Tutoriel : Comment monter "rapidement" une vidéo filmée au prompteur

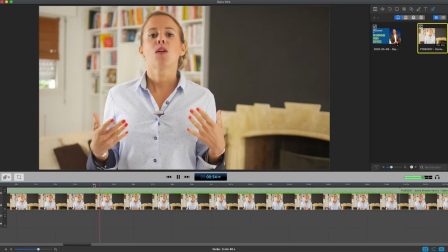[32:56] Et ici, ça va être la première phrase. Par où commencer pour augmenter votre revenu disponible?
C'est comme ça que la vidéo commence. Donc du coup, ici, à la 54e seconde, tout ce qui vient avant, c'est les tentatives de dire la première phrase.
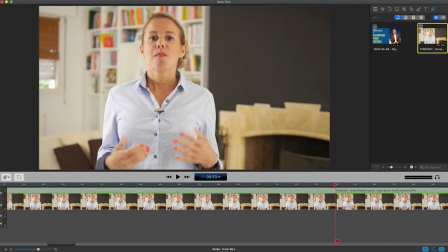[33:09]
Et donc, vous voyez pourquoi je commence par la fin. Je m'économise d'avoir à regarder ça. J'ai même pas besoin de regarder tout ça. Parce que la vidéo commence littéralement par cette phrase.
Par où commencer pour...
Donc, j'ai pas besoin de regarder tout ça. Ça, ce sont plusieurs tentatives de faire la première prise. Et donc, je vais m'économiser de les regarder.
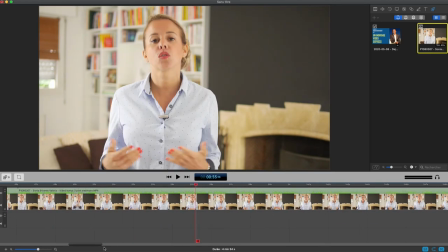[33:25]
Hop. Et ma vidéo finale va donc durer 4 minutes et 54 secondes. Alors, j'ai pas terminé mon montage, mais j'ai terminé mon pré-montage, c'est-à-dire que ce que j'ai ici, si je dézoome au max,
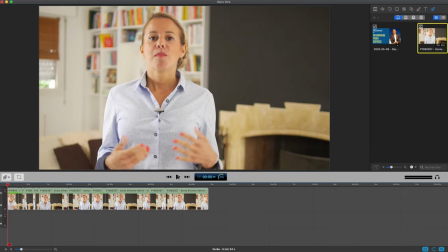[33:39]
si on écoutait que l'audio, ben c'est nickel.
Par où commencer pour augmenter votre revenu dit?
Parce que j'ai vérifié que mes transitions étaient bonnes.
De session d'information, je savais que j'allais avoir plein de questions, et c'est d'ailleurs pour ça que nous sommes restés un certain temps ensemble à l'issue de la conférence.
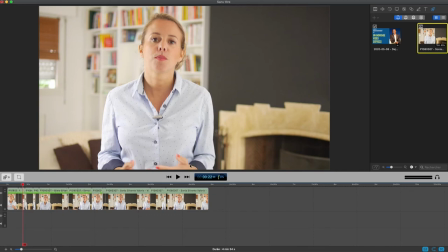[33:53] Mais je savais que malgré tout, vous...
Donc c'est pas grave, s'il y a des petits soucis d'image, on va le voir en termes de... position des mains, etc. C'est ce que nous allons corriger maintenant. Donc, notre petit souci, c'est la question de position des mains.
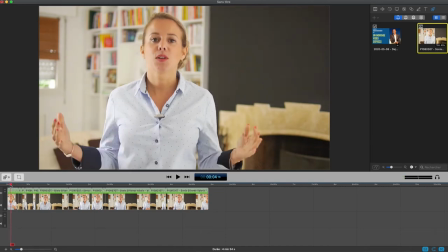[34:06]
Ce qui est utile, c'est de comprendre le principe de ce qu'on appelle le montage furtif.
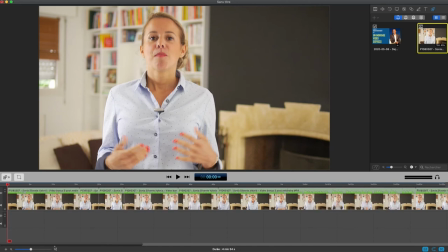[34:13]
Le montage furtif, c'est l'idée de faire avec une seule caméra comme si on en avait plusieurs, et d'avoir plusieurs valeurs de plan, c'est-à-dire rapproché, éloigné. Et ça, ça permet, parce que le cerveau humain va se concentrer sur les yeux du présentateur ou de la présentatrice, ça permet de faire en sorte que le cerveau ignore le fait que les mains viennent de passer de ouverte à fermée
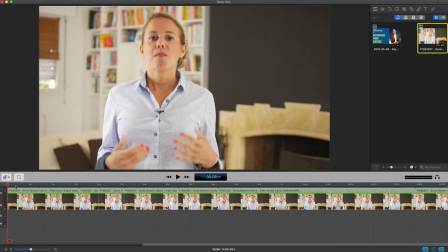[34:32]
et qu'il y a eu un léger changement. Donc comment est-ce que je fais mon montage furtif? Eh bien, ici j'ai déjà tout un nombre de séquences qui sont déjà prédécoupées, mais je vais venir rajouter vers le début de la vidéo au moins un changement de plan toutes les 7 secondes pour que ça soit plus dynamique. Donc on va zoomer, dézoomer au moins une fois toutes les 7 secondes dans la vidéo.
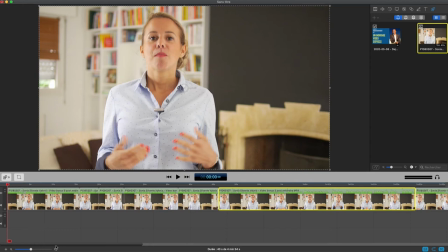[34:52]
Donc là je vais chercher en fait à nouveau des blancs, mais cette fois-ci pas pour couper, mais dans le sens enlever des choses, mais pour chercher des transitions de virgule ou de fin de phrase.
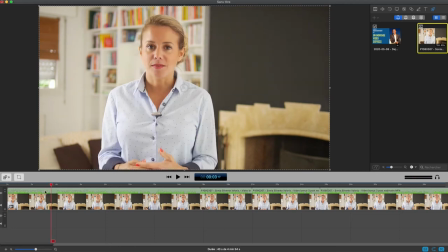[35:01]
Donc ici j'ai un joli blanc ici. Non.
Bonjour, je suis...
Voilà. Donc je vais couper ici. Clac. Donc je tranche en fait ma vidéo en petits morceaux d'environ 7 secondes ou moins de long sur des respirations parce que c'est plus fluide après à regarder.
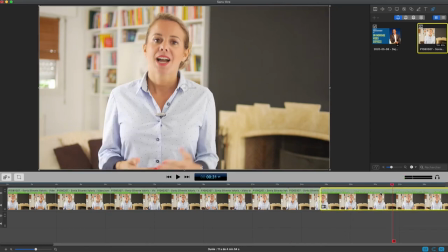[35:22]
Voilà, je le fais un certain nombre de fois. Et ensuite, au bout des 30 premières secondes, je le fais à peu près une fois toutes les 30 secondes. Là, j'ai fait beaucoup au début. Comme ça, ma vidéo est dynamique au début. Mais ensuite, je vais dézoomer. Et je vais le faire régulièrement, mais pas par million de fois non plus, voilà.
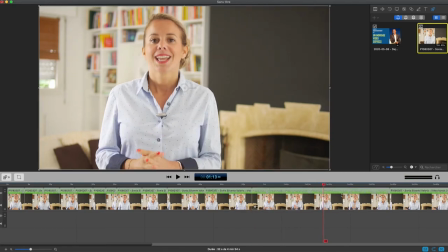[35:40]
Comme ça, ma vidéo va être plus agréable à regarder, parce que ça bouge un peu, en plus de regarder un présentateur, en l'occurrence une présentatrice, face caméra, un décor qui bouge pas, ça rend la vidéo un peu plus vivante.
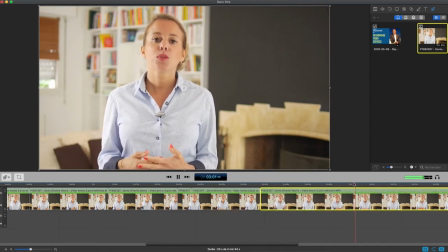[35:55]
Donc ce que je suis en train de faire, c'est juste de débiter ma vidéo en tranches comme un saucisson,
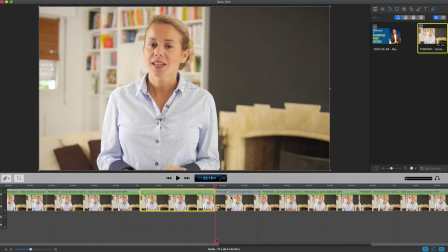[36:02]
et de faire des tranches idéalement toutes les 7 secondes, je voudrais le faire.
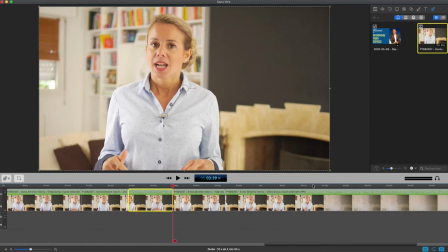[36:09]
Je suis obligé de le faire au moins une fois toutes les 30 secondes pour garder l'attention de l'internaute. Donc j'essaie de le faire à des endroits où il y a un trou dans mon audio, ce qui veut dire qu'il y a un petit blanc et ça sera plus agréable visuellement comme transition.
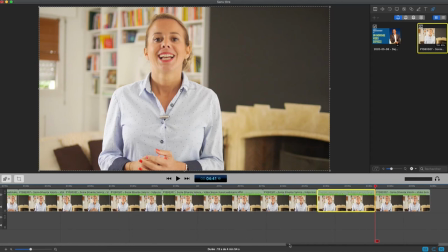[36:24]
Voilà, je l'ai fait. Maintenant, ce que j'ai fait, c'est que j'ai coupé ma vidéo et maintenant elle existe en, je sais pas combien il y en a, 20, 25, 30 morceaux.
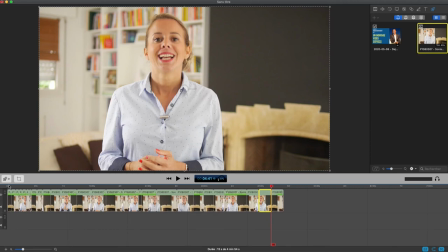[36:32]
Donc, qu'est-ce que je vais faire qui me permet de remplacer mes transitions?
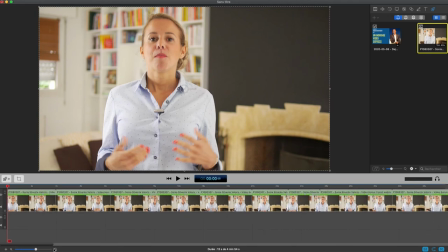[36:36]
Eh bien, je vais zoomer sur mon flux, là, pour bien voir chaque tranche. Et je vais sélectionner une tranche sur deux. Je vais commencer par la première. Et cette tranche sur deux, elle sera plus zoomée, plus proche. Donc, j'aime bien commencer avec une valeur de plan plus rapprochée.
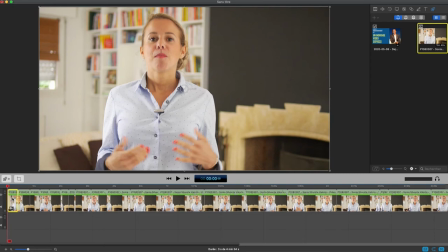[36:54]
Ça fait comme un message plus personnel. Donc, je préfère commencer la vidéo comme ça. Soit comme ça, soit en faisant une animation où on vient zoomer vers le présentateur pendant les premières secondes.